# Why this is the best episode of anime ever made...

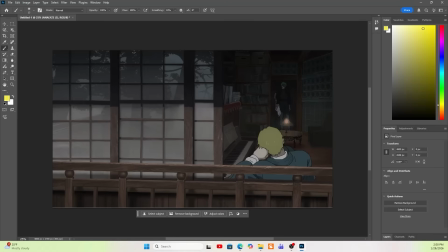[32:33]
What we see a lot from the Zenin Clan is, I'm sure a lot of us have heard, I'll draw this roughly, the rule of thirds. And generally the lines are supposed to be straight. The rule of thirds, where you, in film, you kind of think about splitting the screen into, sections of 3.
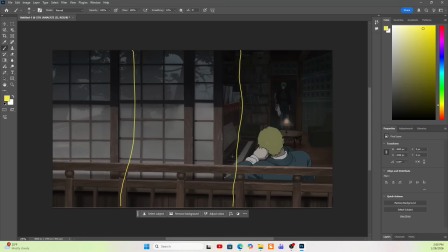[32:52]
You can also do this up and down is kind of the idea as well, do a line across the middle there and there. And this is kind of how you think about controlling space in a movie a lot of times, visual space, right? If something's framed up in the center, that's kind of naturally where our attention is going to focus on,
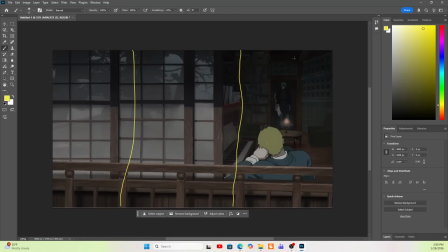[33:10]
and you'll see in some other shots that there's kind of a boundary here and a boundary here and then a figure in the center, so it kind of leads our eyes into the action that's happening in the middle. And something that kind of is interesting that they use a lot here is centering certain frames,
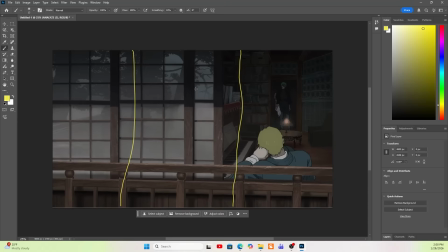[33:27]
either with really, really closed off sides, or this is a good example here because we can see that this kind of mirror, door, window, whatever situation is going on over here,
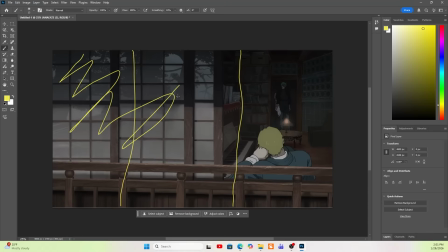[33:41]
this wall kind of blocks off the majority of this whole 2/3 of the frame, right? The left third and the middle third of the frame are totally taken up by this window over here.
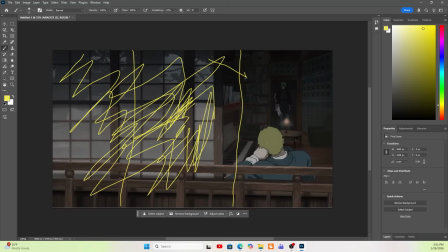[33:57]
So we are almost visually trapped in. And of course, our subjects are over here, so this is kind of naturally where we would want to be. But we're almost trapped into a very tight space with Naoya and Maki here, which gives this room a really stuffy vibe,
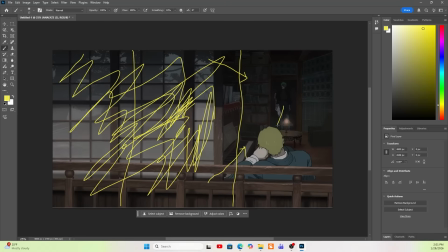[34:12]
and it kind of, automatically draws us to the conflict between these two characters. Like, we feel like they're too close for comfort. Like, you know, this room ain't big enough for the both of us vibes. They're going to start breaking out in a fight at any moment because they're kind of squished into this space together.
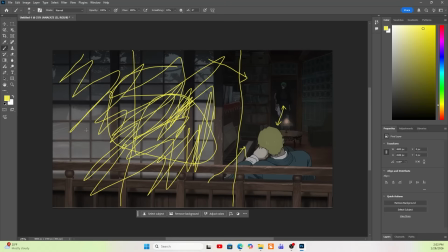[34:30]
Since so much of the rest of the frame over here is occupied by just wall, the space that these two are allowed to exist in becomes absolutely minuscule, and it really feels cramped and stuffy and uncomfortable, which I think fits the vibe of the Zenin Clan overall as well.
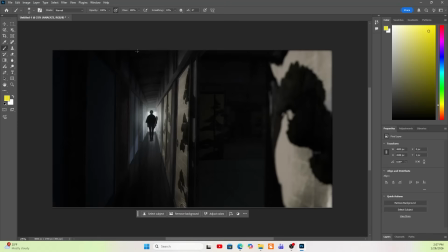[34:48]
We can kind of see the same thing going on in this next shot. You know, another rule of thirds thing. Rule of thirds is very important. I really want to say, though, I'm not like a real film guy. I've taken like 3 film classes. This is just the most basic of knowledge.
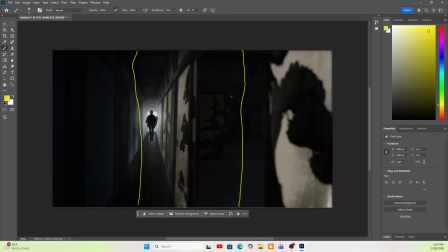[35:06]
Like, this isn't anything crazy, but yeah, don't ever take my opinions on like film or, you know, art design or anything seriously. And, you know, don't think of me as an authority on this in any way. I just want to preface that, not that you were, but please make sure you don't.
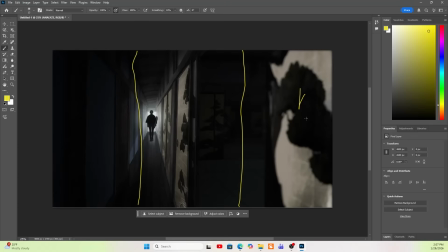[35:21]
We can kind of see that the right third here is kind of enveloped by whatever's cow pattern is going on in the foreground. I guess it's probably just these trees repeated over here. And then this dark room, there's nothing going on in there, right? So there's nothing happening in this right third that we have to worry about. This left third is just foreground.
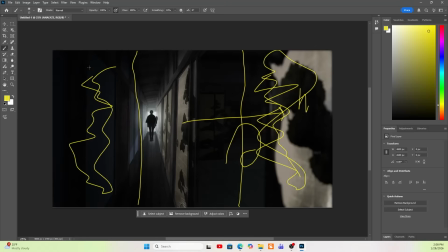[35:40]
It's doors. It's mostly dark. There's nothing really interesting happening over here. So again, our eyes are kind of funneled to this middle third, and, you know, even more so, we can again kind of see the leading lines with these doors, right?
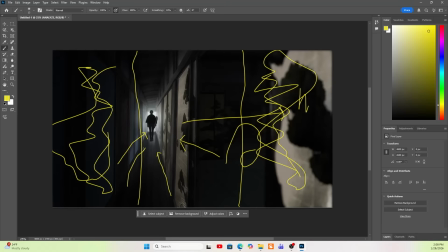[35:55]
They're you know, they're kind of wider, and then they're narrowing into the background, which gives us the impression of distance, but it also gives us, you know, kind of a visual focus on Maki
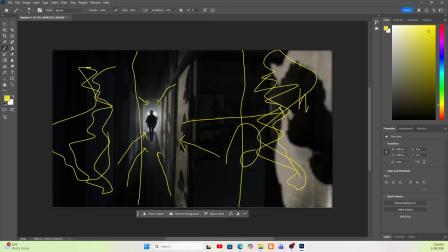[36:10]
kind of exiting into this light source over here. This, you know, again, gives us the impression of stuffiness, crampedness. It's like an uncomfortable closeness with everything going on in here. And really, a lot of shots in the Zenin Clan you'll find are these same things, where a lot of the frame is occupied by just,
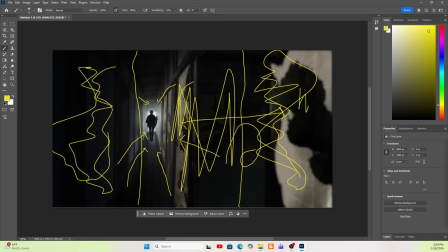[36:30]
you know, doors and walls and windows, and the space that the characters occupy ends up being extremely, extremely limited in the frame and extremely squeezed by the walls around them.